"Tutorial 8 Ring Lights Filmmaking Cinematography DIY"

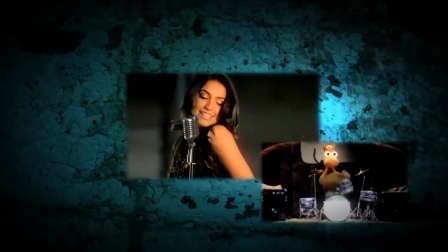0s
Hey, welcome to another filmmaking tutorial.
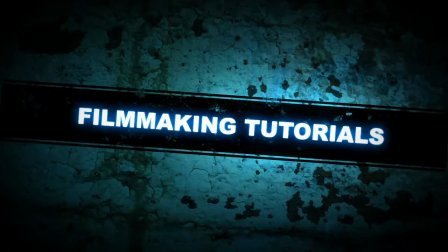3s
My name is Tom Antos, and today we're going to talk about the use of ring lights in music videos and commercials.
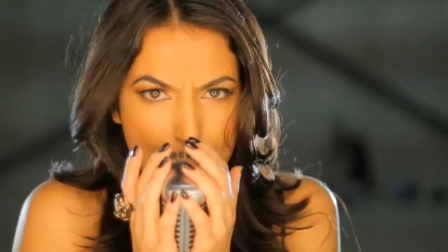10s
More specifically, we're going to be working on a performance shot for a music video.
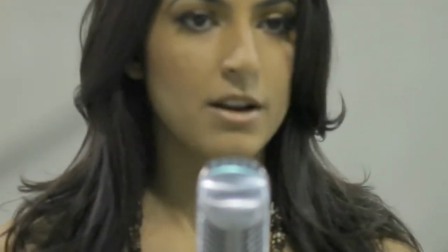16s
We're going to go basically from what you see here to this. This is a close-up for a performance shot that
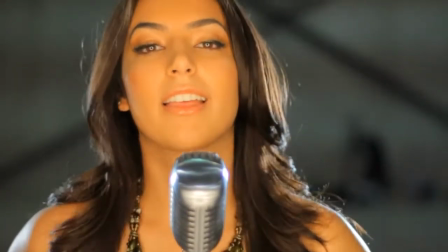25s
I plan to kind of edit and cut to obviously to other shots.
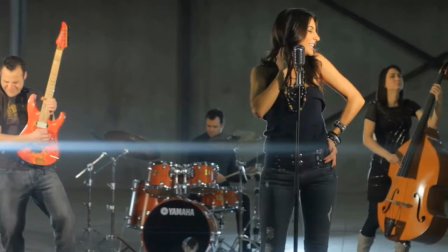31s
But before I start talking about this actual setup, because it is pretty simple, it's literally I'm just using 3 lights. I kind of want to talk to you more about actual ring lights.
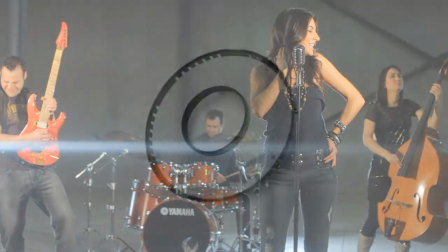45s
What is a ring light?
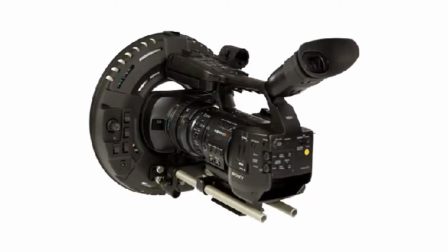47s
Well, ring light is basically any type of a light that you can kind of wrap around, in a circle around your camera's lens,
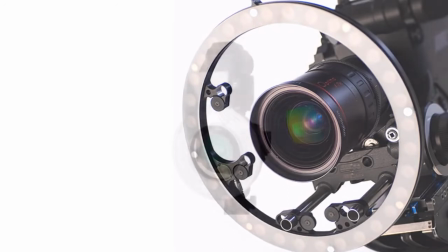55s
so that this way it almost looks like you have a very kind of uniform light coming straight from the camera's point of view.
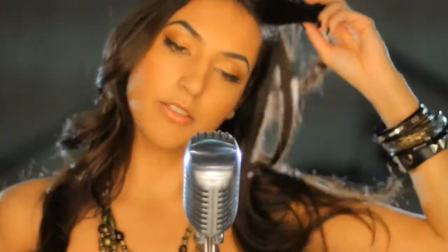63s
And what that creates is it creates very even shadows all everywhere on the face, kind of almost creates this kind of washed out look.
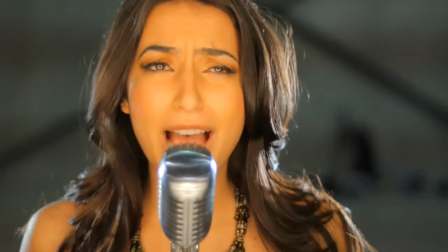71s
And another thing it does is it adds these very unique kind of very specific
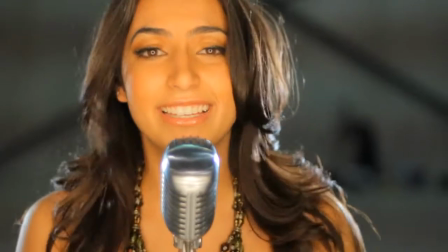77s
reflections in the eyes and on lips or any kind of reflective surfaces.
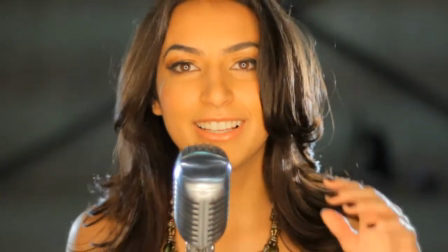84s
And just kind of it adds this kind of I would say this kind of a glamour look. It's actually ring lights are actually used a lot in fashion photography,
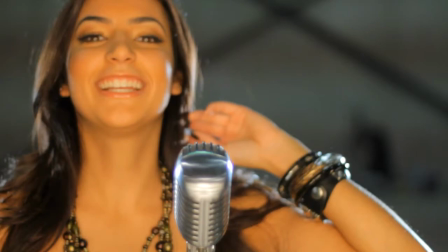93s
and they're used in music videos and commercials. Here's an example of a ring light.
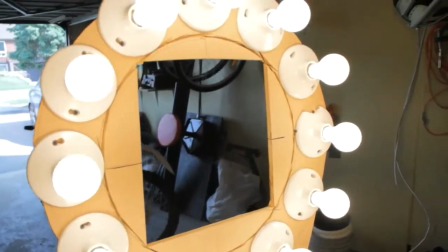100s
Basically, this one is it's actually a set of 12 light bulbs
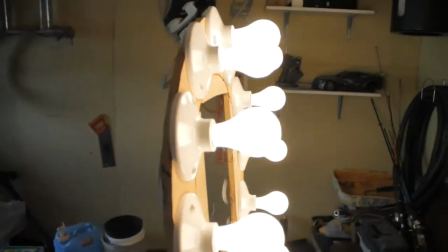106s
that are arranged in a perfect circle, and
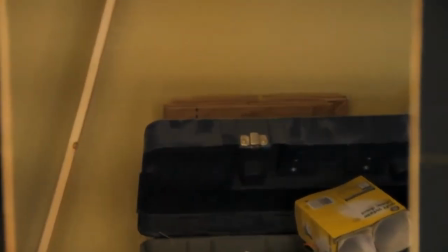113s
then we basically just put the camera right in the middle of it and point it at our subject.
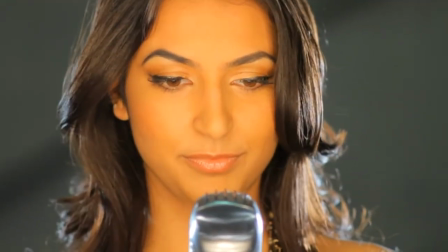119s
Now, when it actually comes to purchasing or renting a ring light,
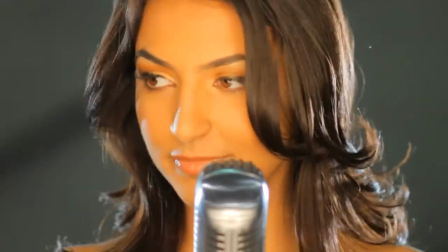123s
it can be kind of problematic at times, simply because they're not, I guess, that popular.
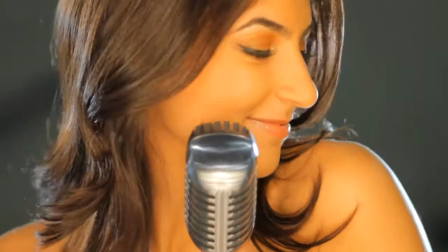129s
So they're not that easy to find out there. There's a lot more actually ring lights that have been designed for
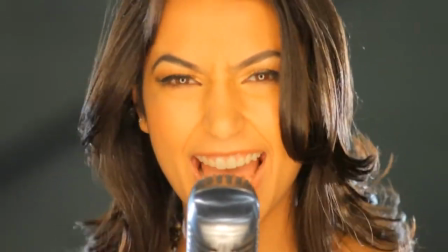137s
still flash photography than there are, I guess, they're used in music videos.
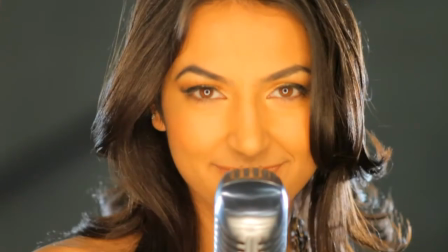144s
So actually, what a lot of times ends up happening is cinematographers who work on music videos, they'll basically build their own ring lights. And the one that I'm using in this example actually I think cost me around 50-60 bucks.
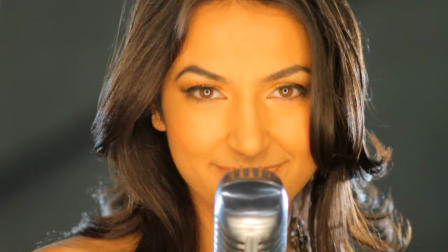158s
It can be built out of basic things that you can buy at Walmart, for example, or any kind of convenient hardware kind of store. And I'm actually going to show you at the end of this tutorial.
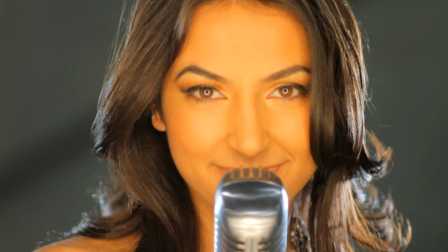171s
I'll show you how I basically built my ring light, so that in case you wanted to do it, you can build it and you can start getting the same kind of results.
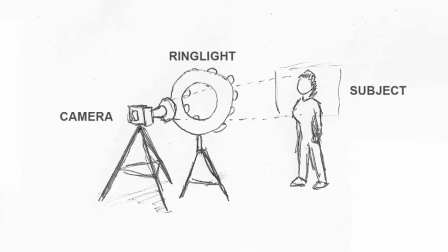181s
When it comes to the actual setup for this shot, it's very basic.
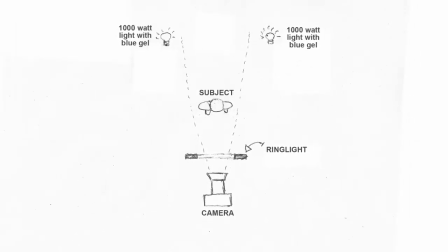186s
I point the camera straight forward at the subject, and I also put the ring light basically around the lens,
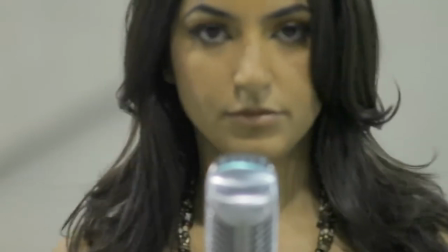194s
and I kind of put it a little bit in front of the camera, but it's exactly from the same point of view as the camera.
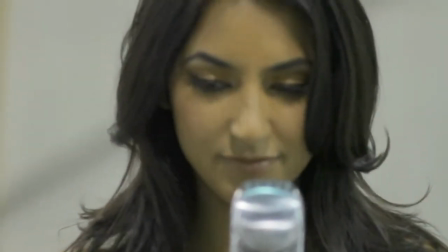201s
And I'm actually shooting through the hole in the ring light, and then I turn on the ring light up here.
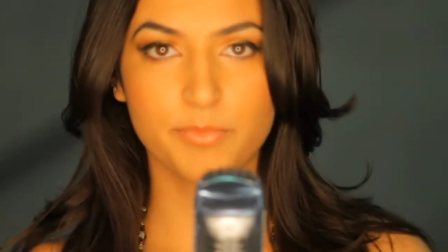207s
See, adjust the exposure, kind of darken it a little bit, and it, I mean, already looks pretty pleasing.
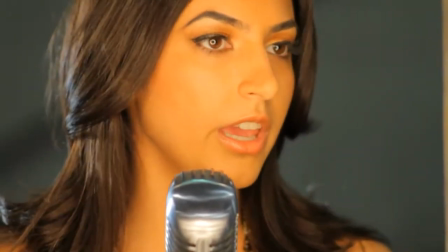215s
But then I have one of the assistants there turn on backlight there on the left side,
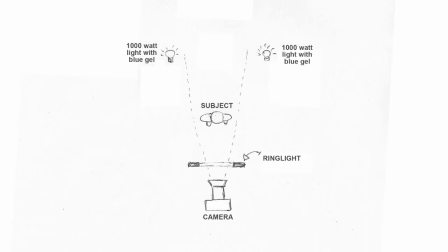221s
and then I have him go and turn on another backlight there on the right side.
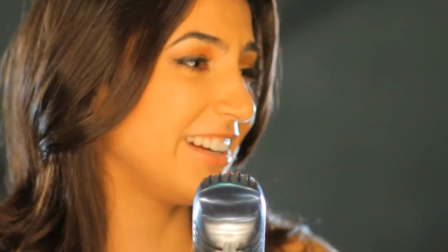226s
And the 2 backlights have been gelled with a slight blue gel, just to give it this kind of a different
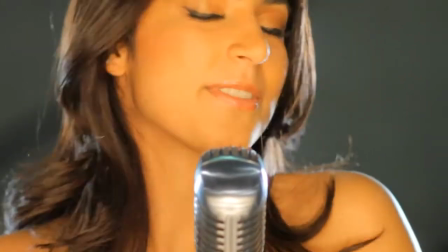232s
temperature and a very distinctive kind of look.
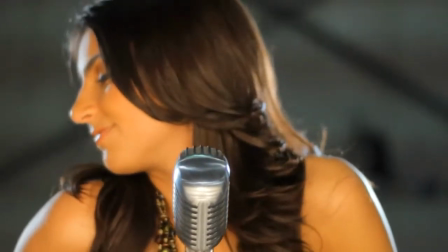236s
And the ring light itself it's tungsten, and it's a very kind of a warm light, so which looks good on these kind of skin tones.
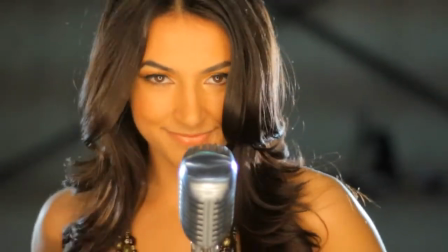245s
And that's pretty much it for the setup.